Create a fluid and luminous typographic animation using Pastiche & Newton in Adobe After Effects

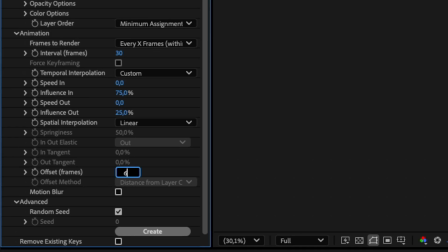[4:11]
To avoid all the circles moving at once, I set an offset frames value of 6 in Pastiche.
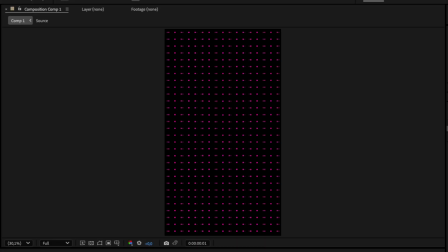[4:15]
This staggers the animation starts by 6 frames.
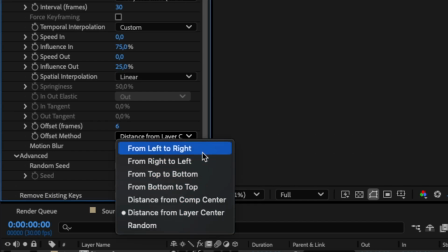[4:20]
Then I choose different offset methods, depending on the direction I want. For example, random gives a chaotic appearance.
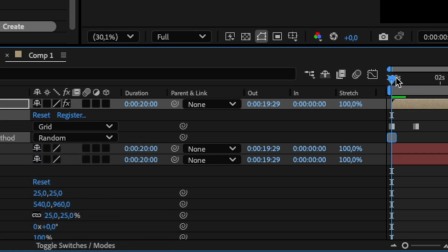[4:27]
Bottom to top animates from bottom upward. I enable animate offset method, so these modes can vary over time.
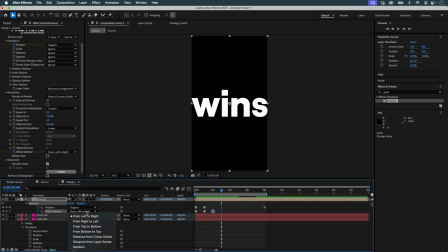[4:35]
Each text transition now has a distinct movement logic, which makes the overall animation richer and more dynamic.
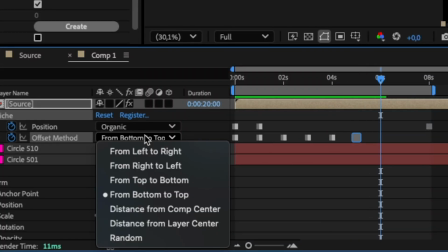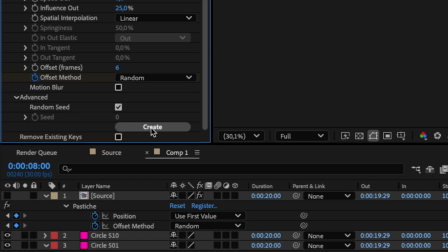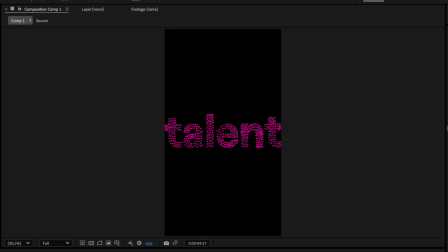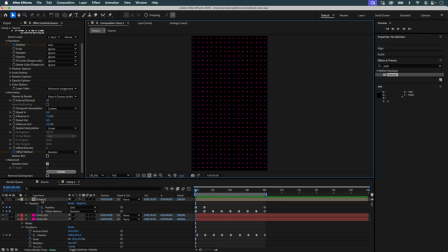[4:58]
Once I'm happy with the pastiche animation, everything is in place and flows well, I no longer need the source.
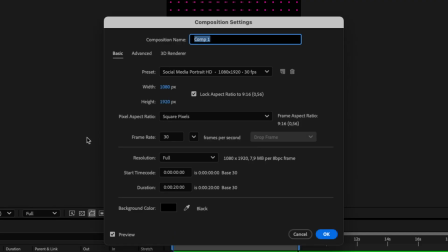[5:04]
I delete it and rename this composition so I can clearly identify it as the final pastiche version before continuing with Newton.
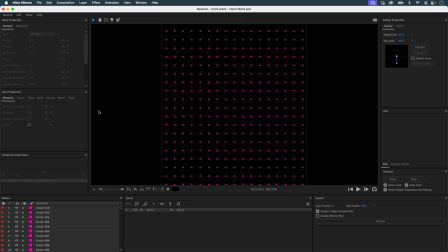[5:12]
Now we move on to Newton. I launch Newton from the pastiche composition. If I make a preview, the objects fall due to gravity.
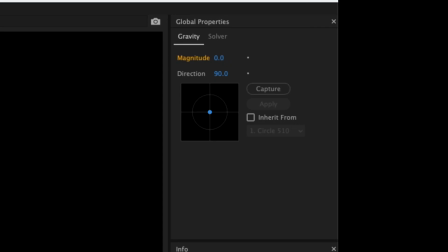[5:20]
So the first step is to disable gravity in the global settings. I also set substeps to 10 for better precision.
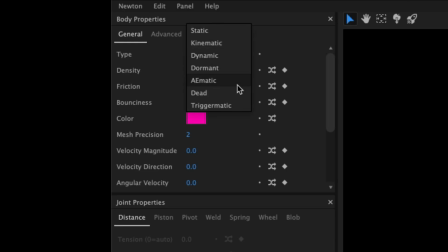[5:27]
Then I set all the circles to AEmatic objects. This type of object behaves as if tethered to its original position by an invisible leash.
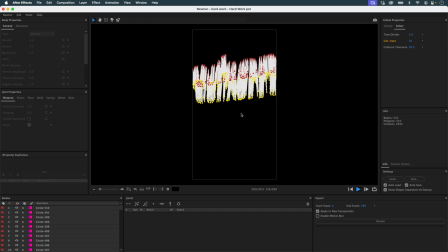[5:35]
It can move, but it always pulls back toward its origin. This preview was the initial spark for creating this effect inside After Effects.
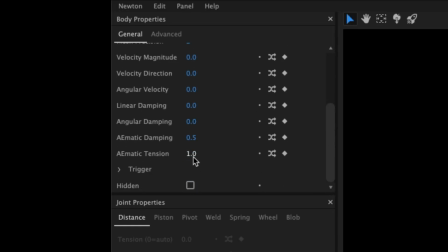[5:43]
To refine the movement, I adjust two key parameters, damping and tension. I try damping at 1, but that doesn't work. I lower it to 0.6, and now the circles slow down and bounce just the right amount.
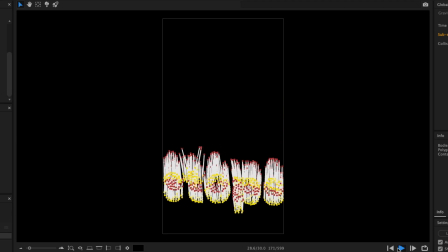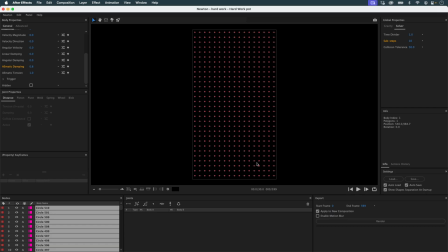[6:06]
Another important step, I don't want circles colliding with each other.
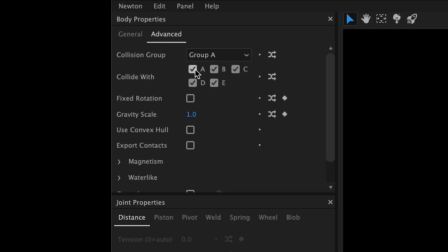[6:10]
So I remove them from collision group A by disabling collide with A in the body settings. Perfect.
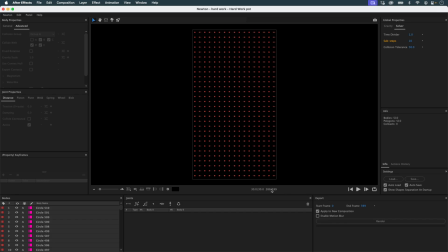[6:25]
The simulation lasts for 300 frames.
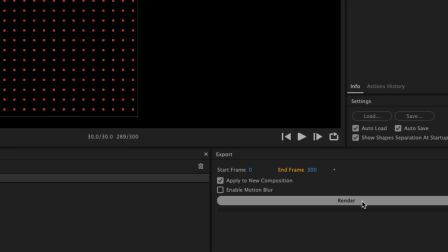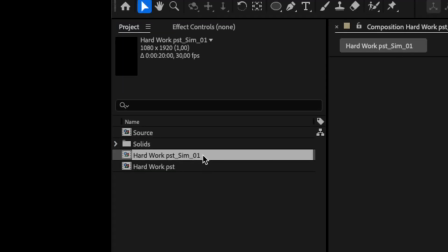[6:33]
Once it's rendered, I return to After Effects and find a new composition named like the original with the suffix unsim01.
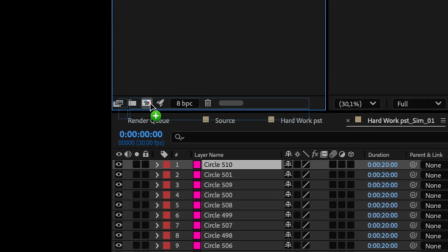[6:39]
I create a new composition where I stack the Newton version on top of the pastiche version.
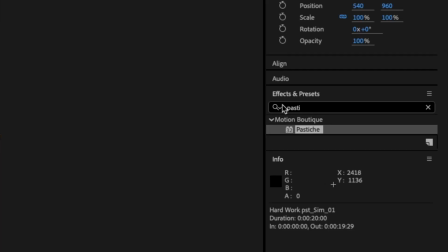[6:44]
To make them easier to distinguish, I apply a fill effect to one of the two so each set has a different color.
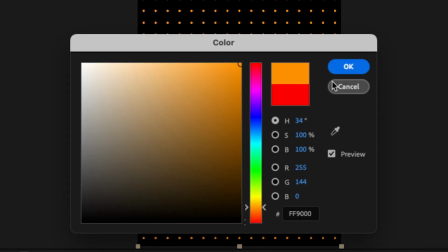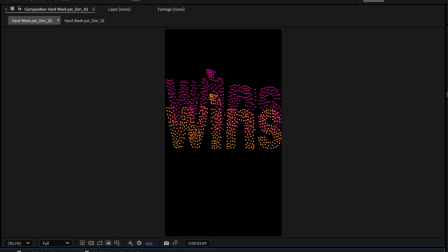[6:56]
This lets me see clearly how the two animations diverge. Now I want to draw lines between each circle in the pastiche version and its Newton counterpart.
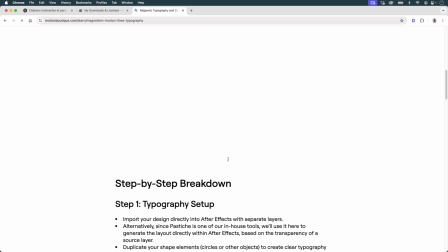[7:04]
To do that, I use an expression I previously introduced in another tutorial. It creates a path between objects in two compositions based on their index.
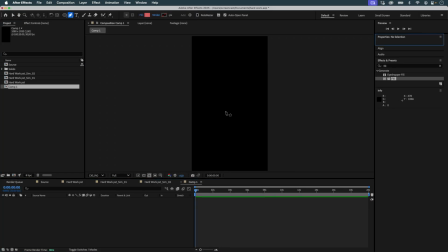[7:14]
Let's create a new composition. I create a shape layer, draw a line with two vertices, and apply a 5-pixel stroke.
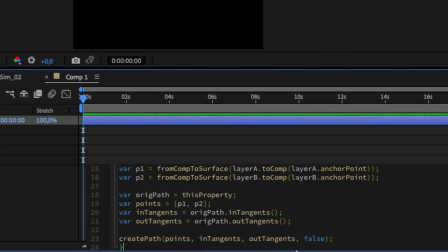[7:23]
In the path property, I paste the expression. I make sure to update the comp names in the expression so they match my current project.
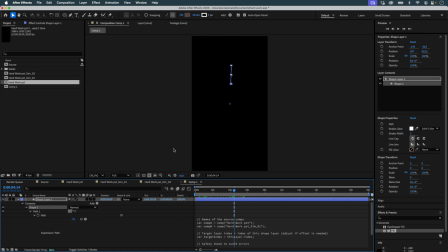[7:34]
Once the first line is created, I want to duplicate it for every pair of layers.
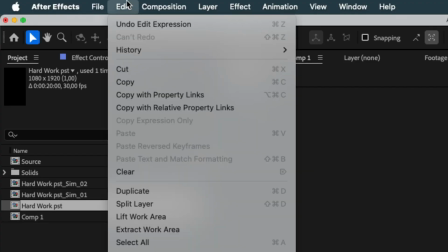[7:38]
To keep all visual properties linked, I use copy with property links from the original shape layer and paste.
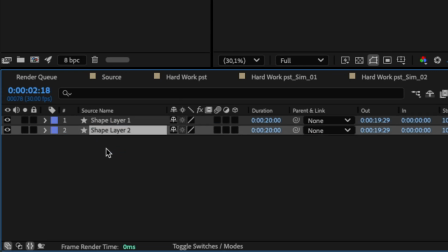[7:44]
Since the expression and path gets overwritten by the paste, I manually reapply it from the original.
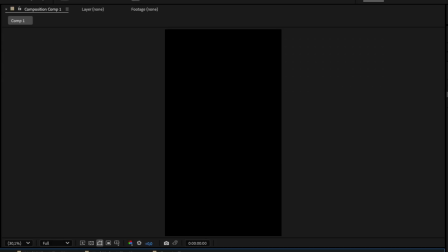[7:56]
Now I have two connected lines. I continue duplicating the shape layer until I have 509 lines,
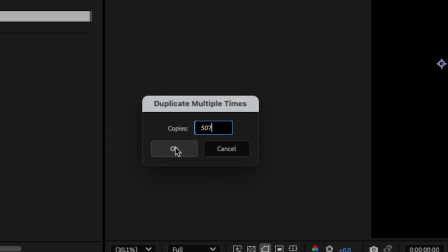[8:07]
one for each pair of circles. There we go.